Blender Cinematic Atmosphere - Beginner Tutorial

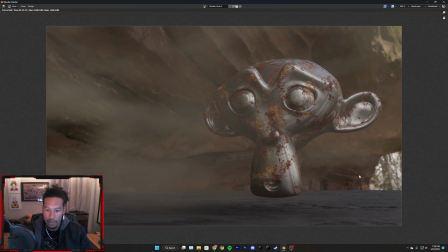[24:43]
As you can see, we're already getting those nice pockets where like in here, there's not as much. Up here, there's more. And it just gives you a lot of that textured feel, as well as the HDRI making everything look a little bit more realistic.
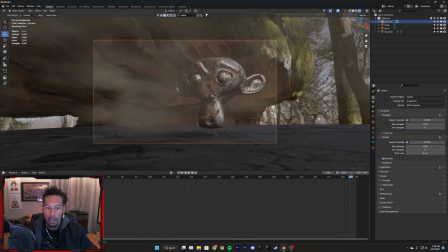[24:55]
The last thing that you can do too, that does help push lighting a little bit more, is go down to your depth of field settings, select your object, and then do something like a f-stop of, let's say,
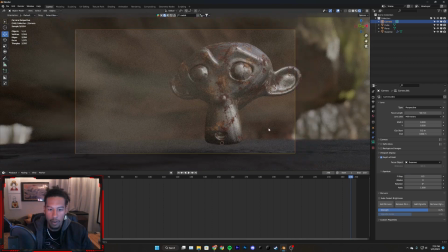[25:13]
0.5, and that'll give us a little bit of that depth of field, which looks really nice.
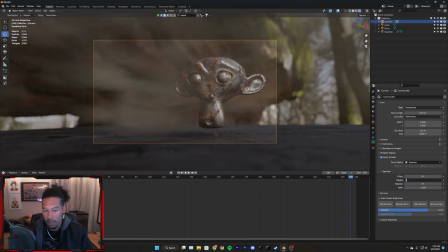[25:18]
I like to select something realistic for my blades in case you end up doing like lens flares. So you can do something like 9 blades, and then to get that really nice effect, you can also do aspect ratio of 3, which gives you that anamorphic look.
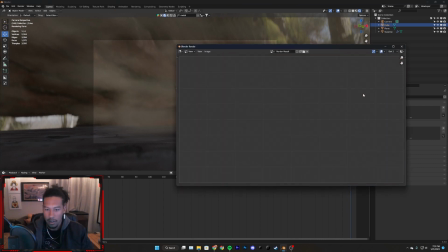[25:31]
So if we look at our lighting here, and then we render it out one more time, boom.
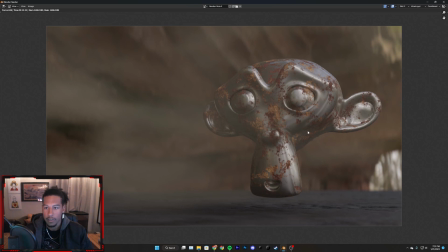[25:37]
So as you can see, just by throwing out the background a little bit, we're getting a little bit more realistic effect, as well as getting some really nice fog. So this is an effect I use all the time in my renders, and I'm definitely going to use it in all of my projects because it just adds a lot of texture.
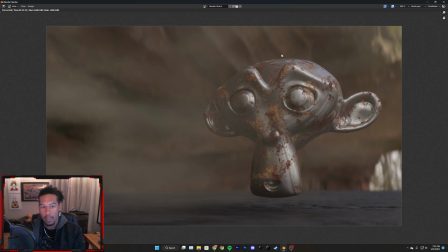[25:57]
Obviously, you don't necessarily need this much fog at any given time, but just adding those details of having movement in the scene once fully rendered will make it feel a lot nicer.
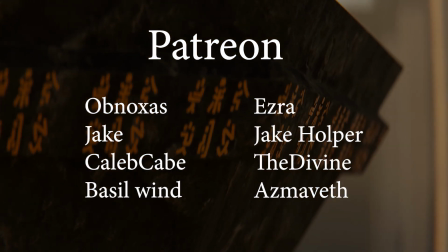[26:08]
I'd like to give a quick shout out to all the Patreon supporters. If you want to continue seeing more educational content or help support the show, it really means a lot.
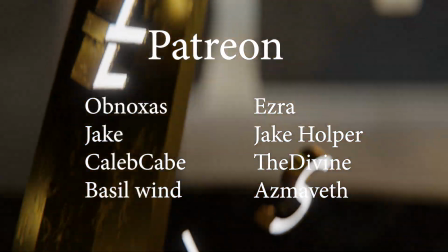[26:16]
And thank you guys for staying to the end of the video. Have fun!